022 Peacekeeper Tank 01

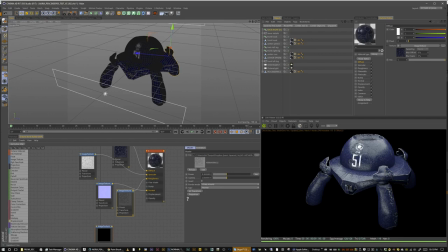[4:02]
Yeah, I was in like this crazy learning streak with this, and I was just, yeah, you remember, I was kind of going, I was going insane a little bit, so,
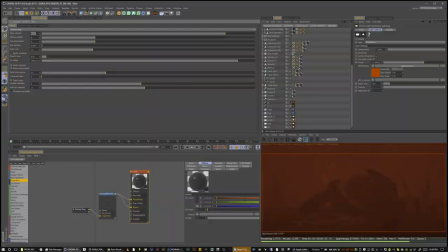[4:12]
but it was fun, it was a good process, and it was cool to learn,
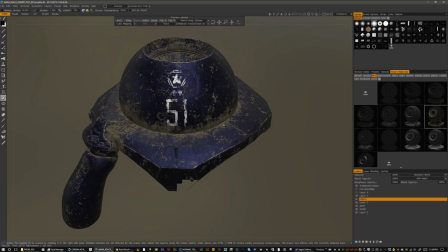[4:17]
I really need to get back into it, actually, after I look at this, just how powerful and how incredible of a program it is.
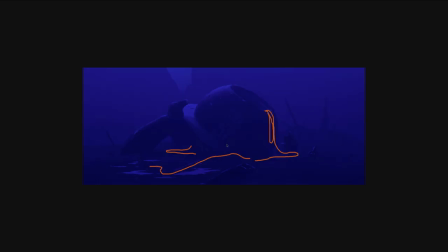[4:24]
I just need to go a little bit slower, I think, with it, and not take on so much. So, originally, we were going to do this shot in blue, remember? Yeah. Yeah, decided to go with red again. So, but putting some cables outside of it, and
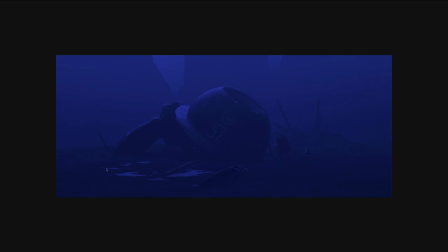[4:39]
we would kind of draw on things too, just to get the look of the lighting and where we wanted things to be.
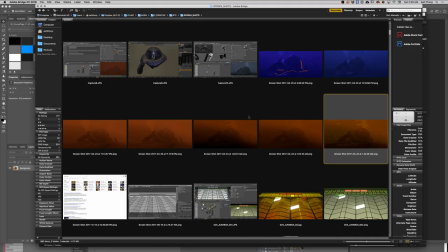[4:45]
And it slowly just started coming along until it became the shot that you see now, which is, it's there.
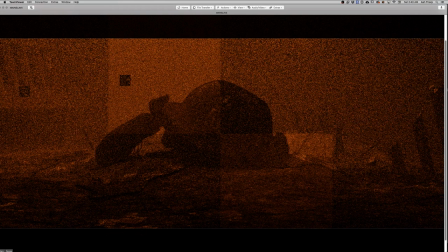[4:54]
Yeah, there we go. There's the beast shot. We were gonna put Tetsuo in here.
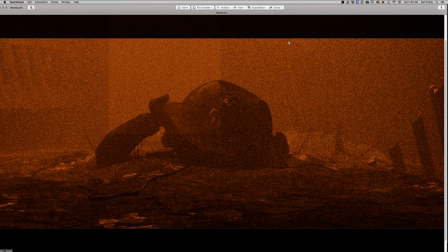[4:59]
But I think it was going to be too distracting, so decided not to do it.
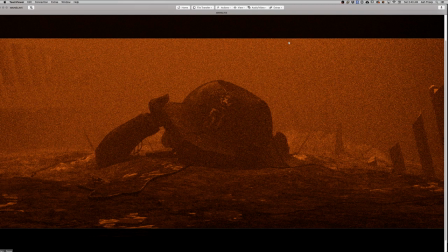[5:04]
So sorry, Raf. We had Raphael do a quick result, so sorry.
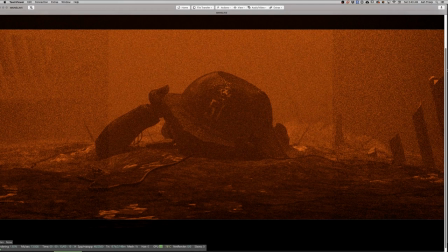[5:10]
He has to join the club of not getting your shots in there. So yeah, if we suffer, everybody suffers then.
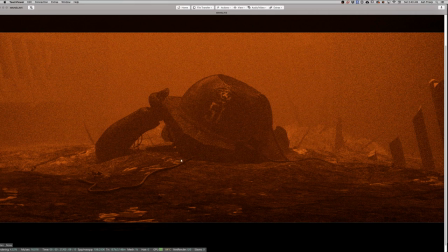[5:19]
But yeah. Oh, okay. Yeah. You want to talk about how some of the texturing or anything about this shot that you just kind of collaborated on? Yeah. Yeah, I did. I think I most did the ground texture, right?
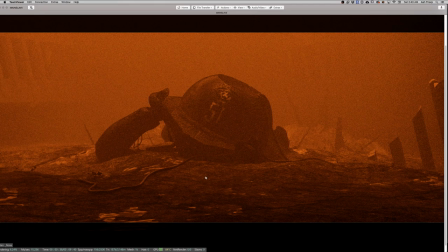[5:35]
Put a kind of mixture texture, and I used just the basic diffuse texture, and I used a glossy texture,
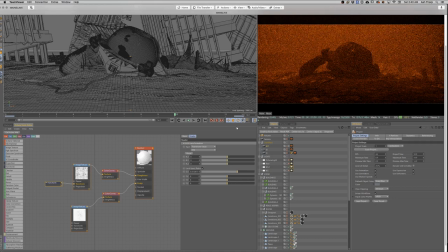[5:46]
and mixed them together by using a noise texture
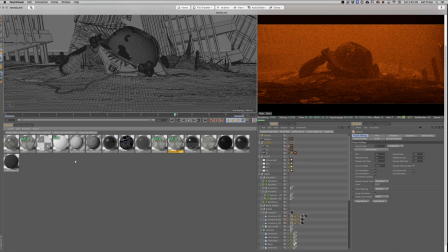[5:52]
to kind of separate the wet and the dry area
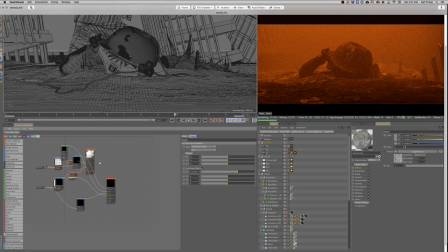[5:58]
of the ground. Yeah. Basically, it's a very simple way to do that. But then I found a tutorial on YouTube that can teach you do a very nice wet texture.
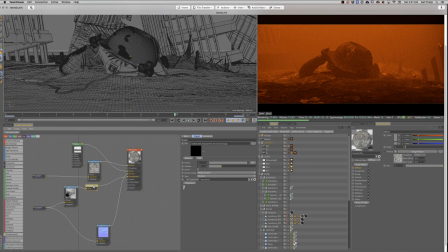[6:16]
But it didn't apply to this shot. Awesome. Sorry. No, it's good, man. I think it works out just fine. So. And it feels like dirt, but it also feels kind of interesting and weird and surreal with like the glossiness in certain parts as well, which is interesting.
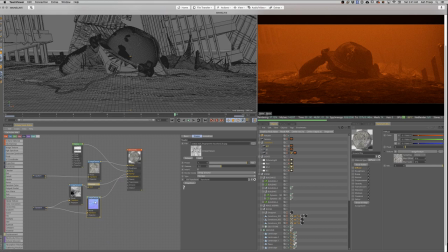[6:36]
That's kind of cool too. So, and the normal map too, you have in here too, which is cool. Yeah. It's like weird snow tracks and stuff too. Oh yeah. And Cornelius's epic textures that he has as well. And Yeah.
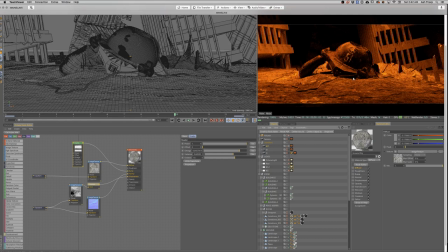[6:53]
I think what's taking so long is the volume. Turn the volume off and then it's like super fast, but look at how it looks without volume. That's looking very, very, very rough. Yeah. Very flat, very flat.
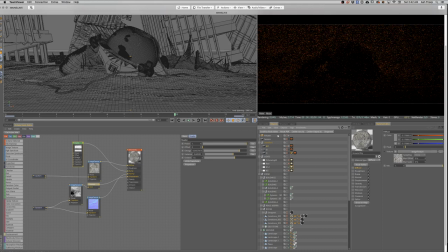[7:07]
But with the volume, it makes it look awesome.
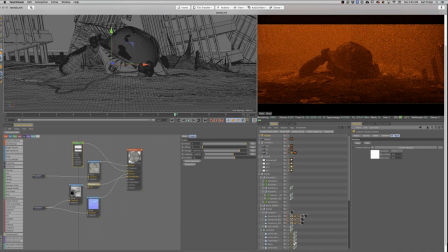[7:10]
So, and then it's, for me, it's always like when I would do the volume or something, it was like, okay, now it's a matter of like a little bit less density, a little bit more. Okay, change the volume steps. Okay. Then go back and adjust the, find out how much the size of the voxel editing.
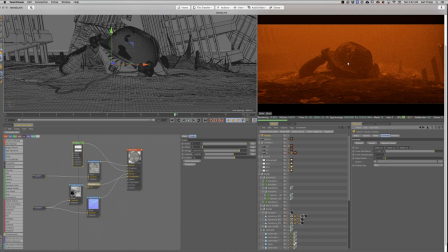[7:29]
So it's just with the volume, it's, for me, it was always a matter of just testing it, finding what feels right,
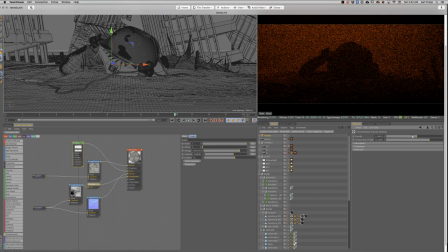[7:36]
and then just kind of playing with it until you get to a place where it feels like you see it in your head.
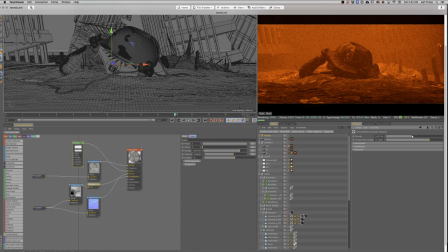[7:45]
And there's no real like right or wrong, it's just a matter of getting it to where you want it. I think the volume for me is like painting almost. It's just the same as powerful as lighting, which is kind of cool, but it's also really hard to deal with.
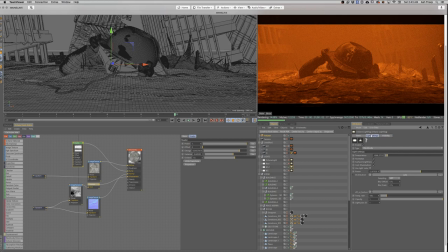[8:03]
So And I just reduce the density right there.
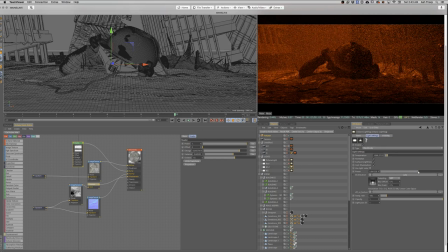[8:08]
And then I would probably reduce the light a little bit, the power of the light. We're using an IES on this, which is cool too. It's more directional. So it creates an interesting fall off rather than just being like a general. So that's interesting. I never used this kind of thing before. Oh no.
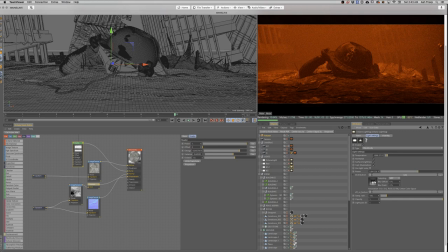[8:24]
Yeah. Yeah. I've used it on quite a few of the shots too. It creates a cool directional kind of lighting rather than just like a straight flat lighting. So, they're awesome. And they're kind of like a generated image that produces light and more naturally basically. So nice.
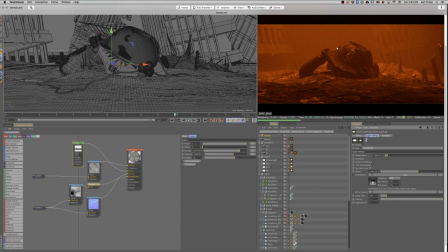[8:43]
This actually looks a little better because it reduced some of the fog down so you could see some of the background elements and kind of it comes together a little bit better, slightly clearer.
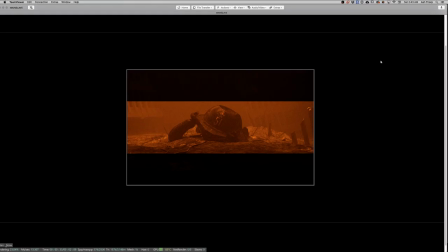[8:51]
But again, it's just a matter of testing it and then it comes together.
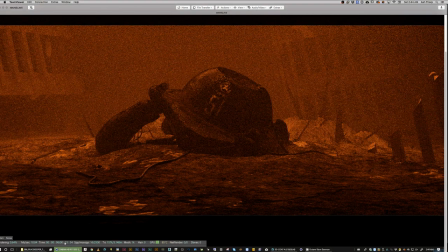[8:58]
So actually, too, when you reduce the fog density, it reduces the volume.
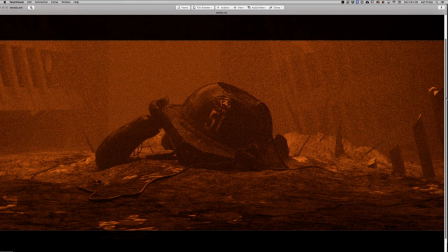[9:04]
It reduces it down to the render time. So, but yeah, this was a fun shot.
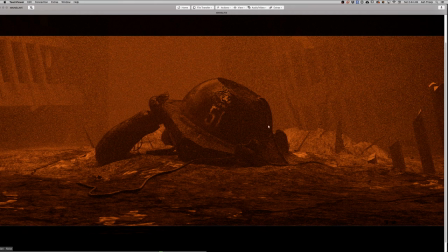[9:09]
This is a... a lot of programs put together into one, and a lot of lot of me cursing in my office. So yeah, but yeah, it's really cool.
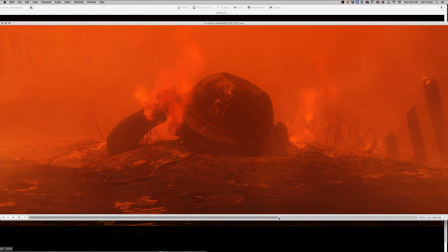[9:23]
And then I think in After Effects, what we did is we just kind of added in some post bits and did some denoiser to reduce some of the noise and added in some smoke and stuff coming off of it and behind it.
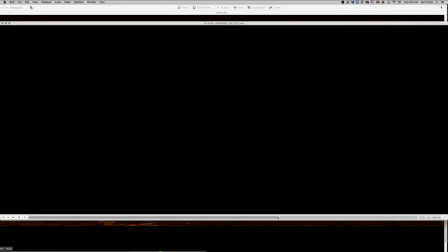[9:38]
So. Simple stuff, nothing too crazy. It's a very fast shot too. It's like you get a couple of shots maybe.
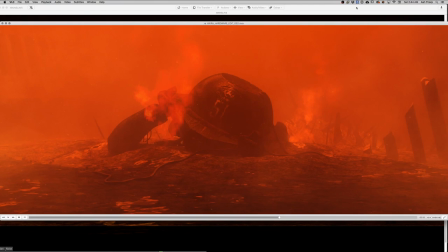[9:45]
Yeah. So it's all there, but it's quite simple.
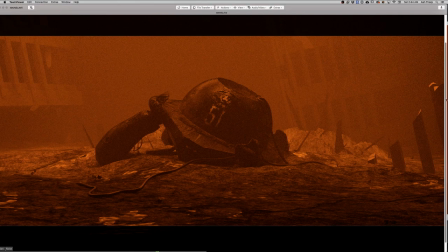[9:50]
So, but yeah, and there it is. It's a very noisy render too, as we had to use denoiser.
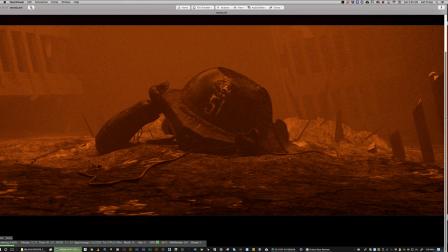[9:57]
Yeah.
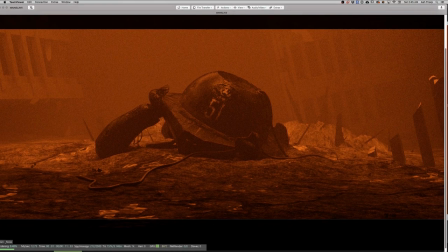[9:59]
I think we'd have to turn it up to like 8,000 samples, and we're not using version 4, which has the AI denoiser, which looks amazing.
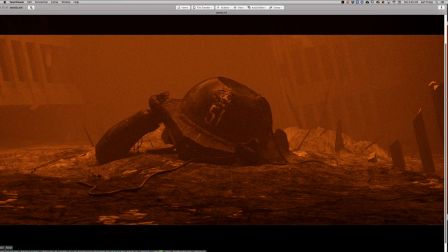[10:07]
So yeah, we'll have to get that sometime. But there it is, peeps.
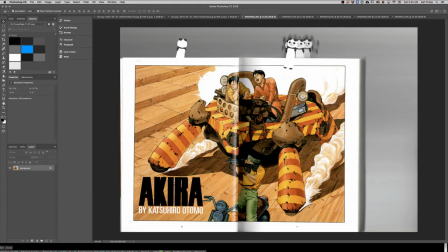[10:13]
That's the tank shot. Yes. The beautiful, beautiful tank shot.
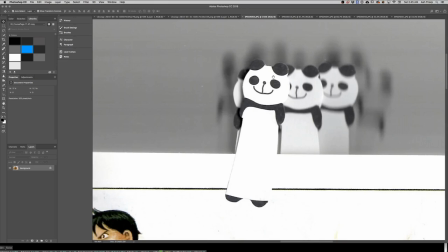[10:18]
Awesome. There's a Kaneda and my little epic bookmarks.
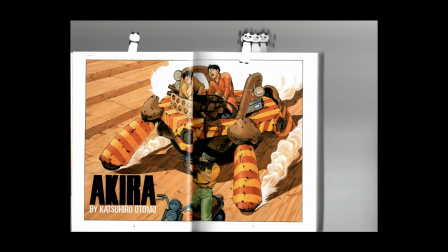[10:24]
My little bookmark guys. So yeah. They are crazy. They are acting crazy.
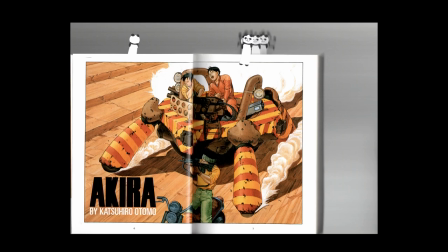[10:30]
I like his smile. It's great. Fits perfectly with the mood of the page.
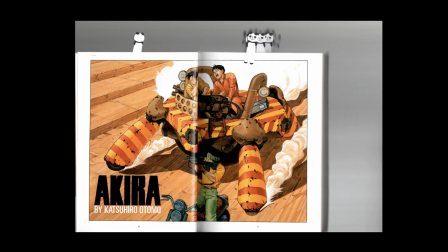[10:35]
So awesome. Okay, well, we're on to the next one, guys. All right. Yes.